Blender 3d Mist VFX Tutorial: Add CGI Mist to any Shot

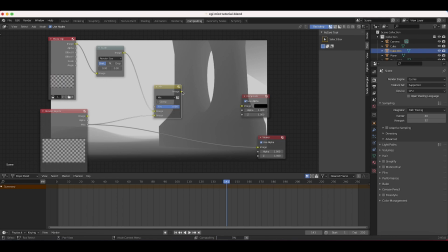12:22 Then I'm going to add our mist input to another. And then I'll take our image output to the viewer node instead of our mist pass. And right now our factor is at one. So let's bring this down to see what we're getting so far.
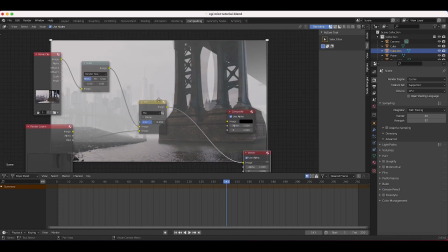12:32 And as you can see here, this is mixing between our mist pass and our live action shot. And obviously you can see some of the issues here. The first thing we want to do to make our composite a bit better is just change our blend mode here.
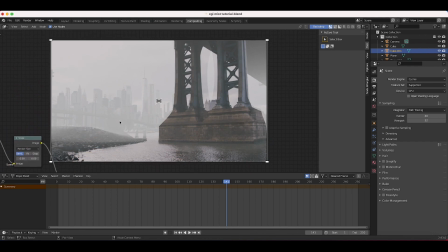12:44 So I'm going to change this to screen and now what we want to do is we want to make sure that our mist is blurring into our shot effectively so obviously if you're more accurate with your cg modeling this is going to be integrated much better into your scene right off the bat
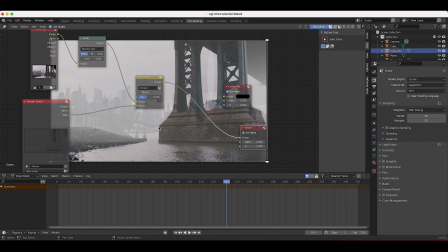12:58 you can obviously see the hard edges here of some of our geometry that didn't line up perfectly but with a little bit of blur this should work
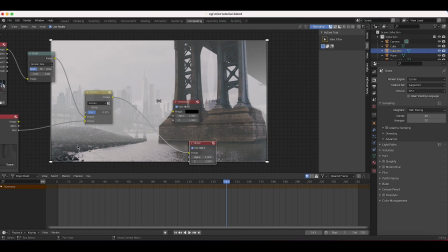13:04 out just fine or you can spend that extra time making sure that your geometry is a bit more precise but what i can do here is
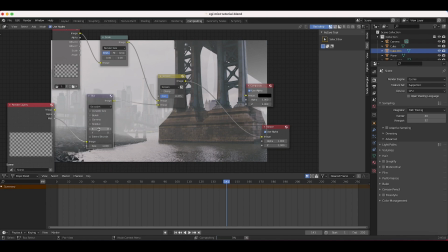13:11 i can press shift a or just add a filter blur add this right here. I'm just going to increase our x and y values to say maybe 90.
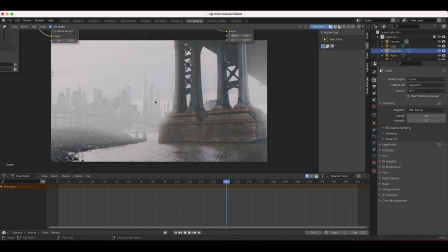13:19 And now as you can see here, we're getting a little bit of flaring, but mist does tend to flare as light hits it.
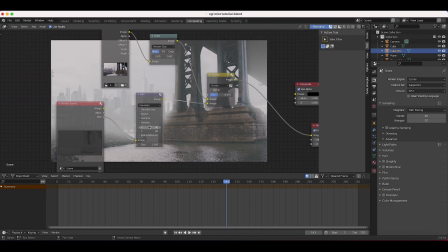13:25 So it's not too bad. You can of course play around with the amount of blur that you have here.
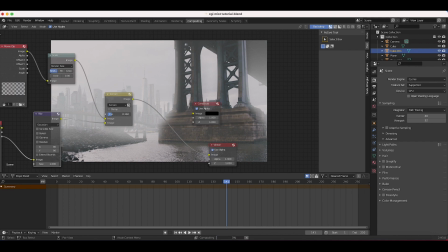13:29 And I might just dial back our factor on our screen mode here just so it's not quite as heavy. There you go. That's a pretty nice looking mist pass. I'll go ahead and connect our image output of our screen node to our composite as well.
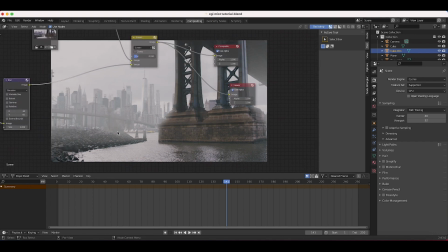13:41 One thing we could also do is add a little bit of color correction to the mist itself. So we want the scene to feel a little bit colder.
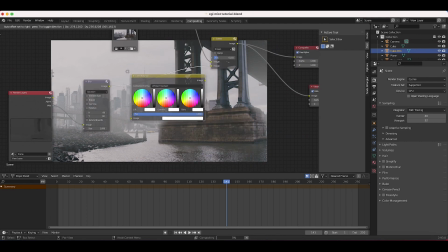13:47 We can just add some color correction to the mist. So I'll press shift a color, color balance, add this right before our screen node here where we combine our passes.
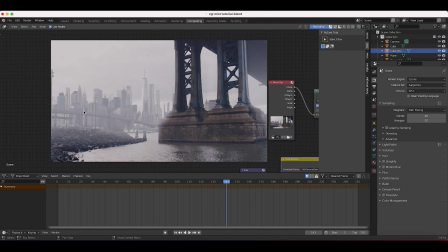13:55 And then we can just cool everything down a bit. And now it's much cooler. So this is a nice way to add a little bit more to your scene.
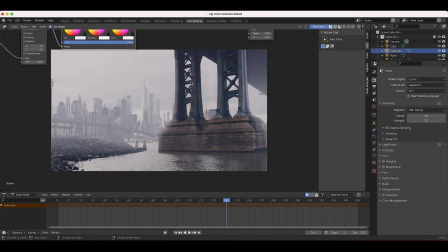14:01 And right now for me, I think the mist is adding a nice bit of depth to our scene. You can see here in the top right, the mist is adding a nice layer of depth to our bridge here as well as our city in the background and the rocks. One thing I don't like is the mist falls off pretty dramatically here in the foreground.
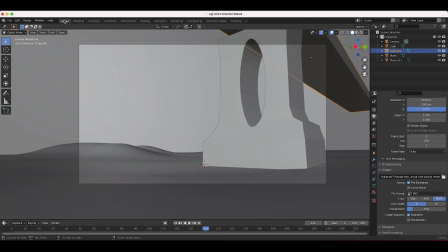14:18 What we could do to resolve that is just go back to layout mode here, go back to rendered view, and readjust our mist pass.
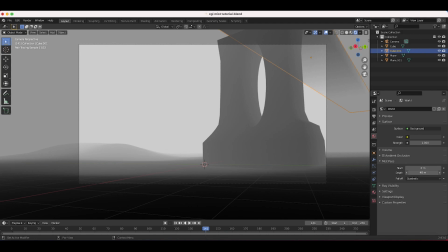14:25 So I might just go back to our world properties and then I'll just bring down our depth a bit so that our mist is just showing up a bit more here in the foreground.
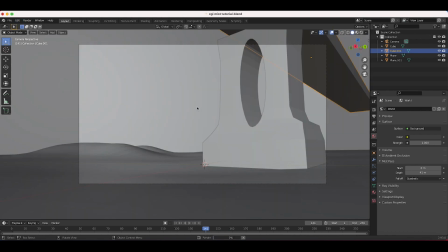14:33 I'll just click on render and render image again and let's recomposite with that new output.
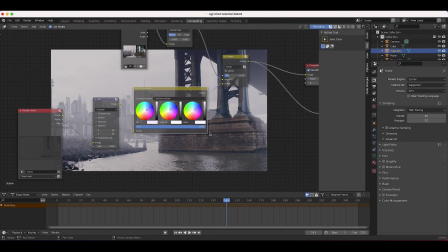14:38 I'll go ahead and close our render result here. Go back to our compositing node setup and it's pretty subtle but there's a little bit more mist here in the foreground which I think is helping a little bit.
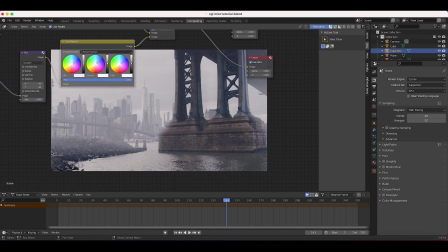14:46 Not quite perfect in my opinion but I think again past the rocks here everything is looking pretty nice.
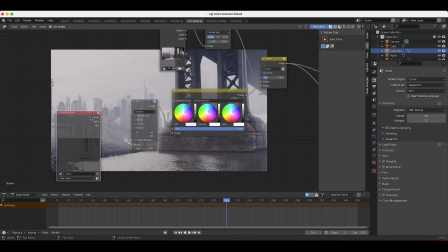14:52 I'm just going to keep adjusting a few little things here. Maybe just increase the x and y blur to 100 each to blend everything into the shot a bit more. Already that's looking a little bit nicer, maybe 120. And I think that's looking pretty solid.
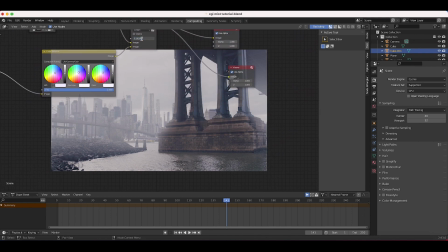15:07 Depending on how subtle you want your mist to be, you can dial back down the factor here. So maybe 0.1.
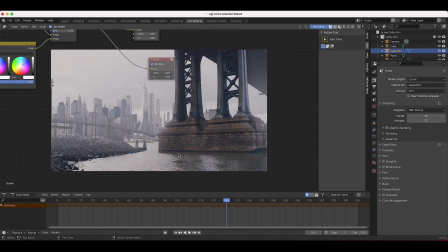15:12 0.1 is just enough to see the mist, I think,
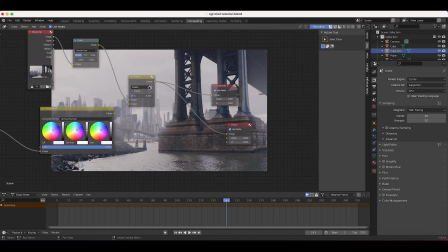15:15 but you can still see the difference in depth from having a little bit of mist in comparison to no mist here at all when we dial it back entirely.
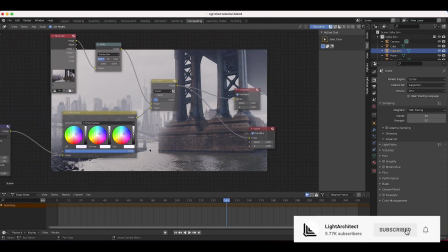15:23 So just a nice little way that you can add some procedural mist to your scene. Again, if you want to be more accurate, if you want to add a lot more mist to your scene and get rid of these blur effects,
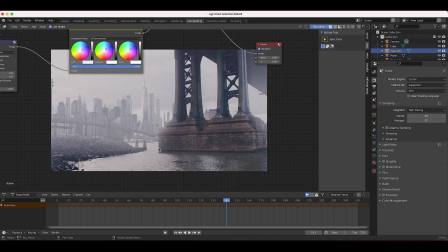15:32 just be more precise with the recreation of your geometry in your 3D world so that you can overlay it a little bit more effectively.
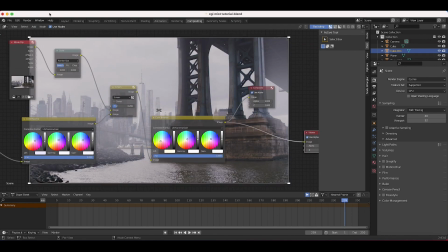15:39 And of course, to render out your final composite here, you would just go to render and render animation,
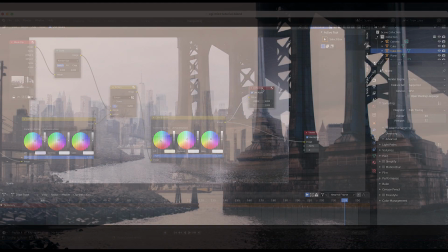15:43 and Blender will go through all of your frames and output your final composite to that file output that you have chosen.
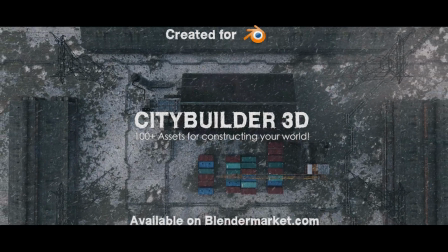15:48 Anyways, guys, that is it for this video. I hope it was helpful. As always, feel free to leave a comment if you have any questions or suggestions in the comment section below.
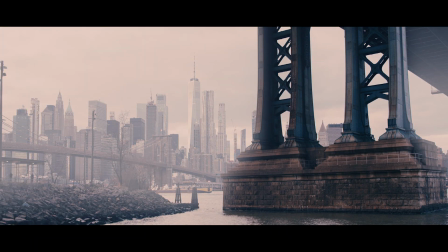15:55 Let us know what other visual effects you'd like to see on our channel, and I'll see you next time.